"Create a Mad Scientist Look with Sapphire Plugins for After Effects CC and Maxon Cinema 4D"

Hello and welcome. My name is John Dickinson.
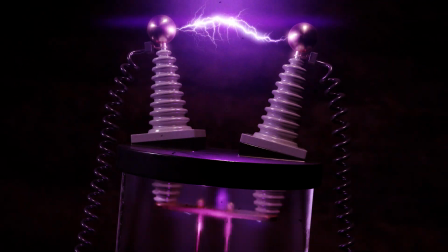[0:02]
And in this walkthrough tutorial, I'm gonna show you how I created this look using Cinema 4D with After Effects and with various Sapphire effects,
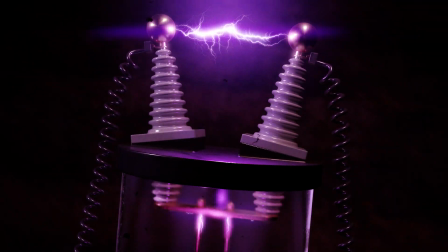[0:11]
specifically focusing on the fabulous UltraZap and UltraGlow effects. So let's just jump straight in.
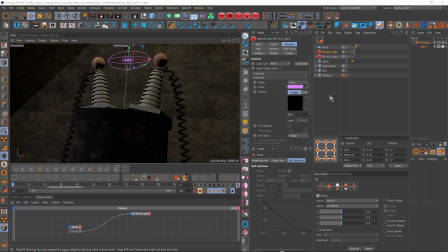[0:19]
Now, before we jump across to After Effects and look at how I set up that look, I wanted to just take a moment here in Cinema 4D just to mention the key things that I've done here. And the first of all, of course, is to model this mad scientist device. You can grab this model from the download links and use it yourself.
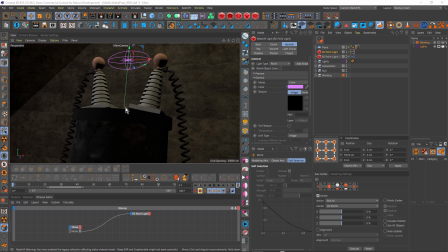[0:37]
I've also added some materials, just some simple materials and added some lights.
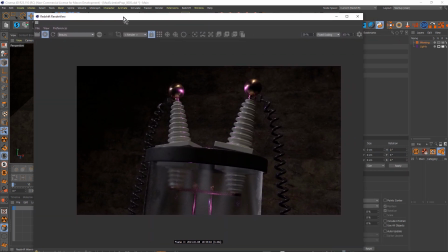[0:43]
Now I'm using the Redshift renderer. I just drag the render view across here. You can see, this is how it looks in the render view.
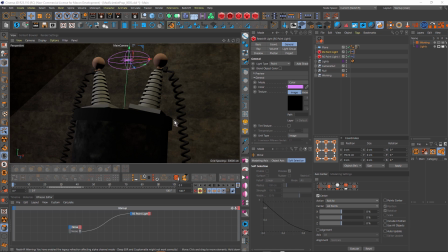[0:54]
And lighting is done using obviously Redshift lights. I've used a dome light and a key and fill light which you can't see, they're out of the viewable area. And also a couple of point lights.
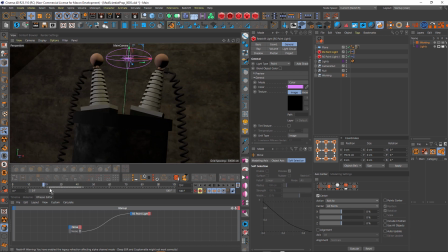[1:07]
And I wanted to point these out because just drag the time indicator, you can see how that light at the top there is sort of changing in scale. And there is a light positioned at the top and there's a light positioned inside the jar because this is where the UltraZap
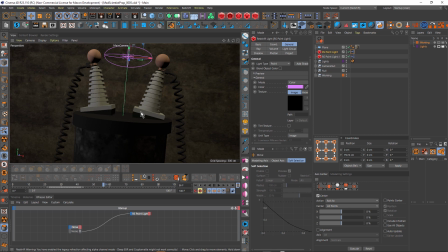[1:24]
sits in the look. one inside the jar and one between these two spheres. Now, because I'm not actually putting UltraZap in Cinema 4D, I'm not getting any reflections or any kind of interaction between the UltraZap and the 3D elements.
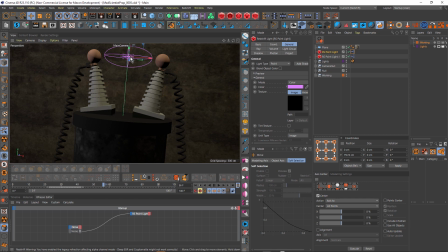[1:38]
So I've kind of faked that by having the light flickering or this pink light flickering on these objects and inside the glass. You can see how it sort of bounces up and down in scale. And that's done just by using SimpleExpresso with some noise, animated noise, just piped into the exposure of the light.
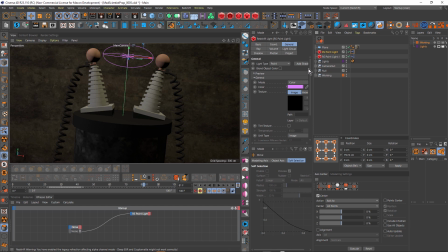[1:58]
I just select the light here and see, come down to exposure, you can see how that's linked up to an expression. So look at this value here, as I drag the current time indicator, you can see that value is changing. So the exposure amount of the light is changing, is going up and down,
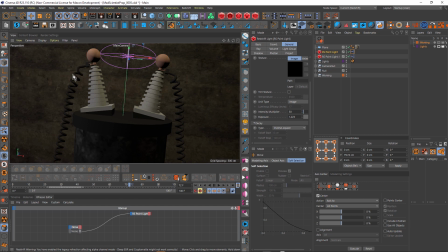[2:16]
which gives me some variation in exposure on all of these objects that are being illuminated and also inside the jar. So it's a bit of a fake, but it looks quite effective in After Effects. And obviously you can see as I'm dragging the time indicator that there's a little animation on this.
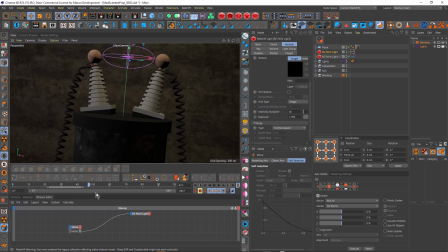[2:34]
I've just animated the camera just to sort of sweep around the object, make it look a little more dramatic. And that was rendered out from Cinema 4D using AOVs.
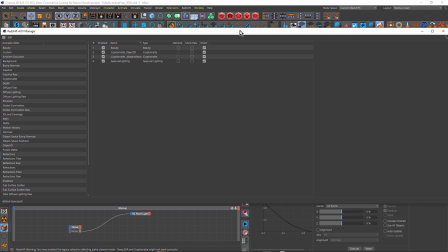[2:48]
Now AOVs are discussed in length on YouTube, plenty of tutorials about AOVs. It's basically the multi-pass renders for Redshift. And the key thing here is this CryptoMatte AOV. And this is what I've used in After Effects to create the mats that I need to set up the composite.
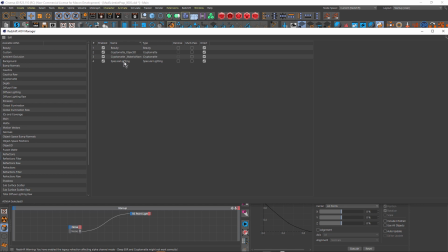[3:08]
Now, I didn't end up even using the specular lighting pass and I didn't render any other passes. Obviously you can build your entire final look using all the different passes. I tend to be a bit lazy. I don't do a lot of VFX, a lot of compositing. So I tend to use the beauty pass for most of my things.
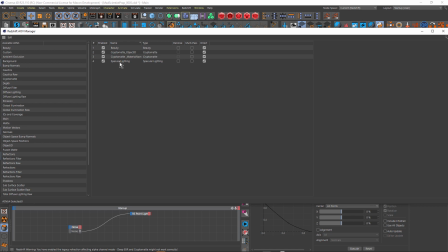[3:27]
I thought I might use specular because of the glass or the jar, but I might be able to use that but ended up not using it. But the key here is to look at the crypto matte. You can see I'm using a crypto matte layer for the material names. So every different material will have its own matte pass and also for object ID.
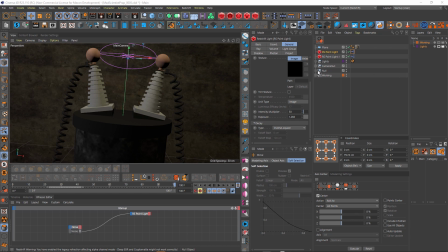[3:47]
So I've actually in Redshift on certain objects like this sphere, for example, you can see under object ID, I've given that an object ID because I felt that I needed certain things to have their own object ID.
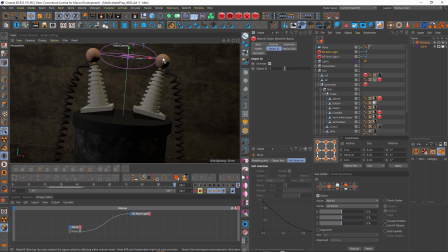[4:02]
That way, if you have two different objects with different materials, but they have the same object ID, then they will be included in the same part of the mat pass.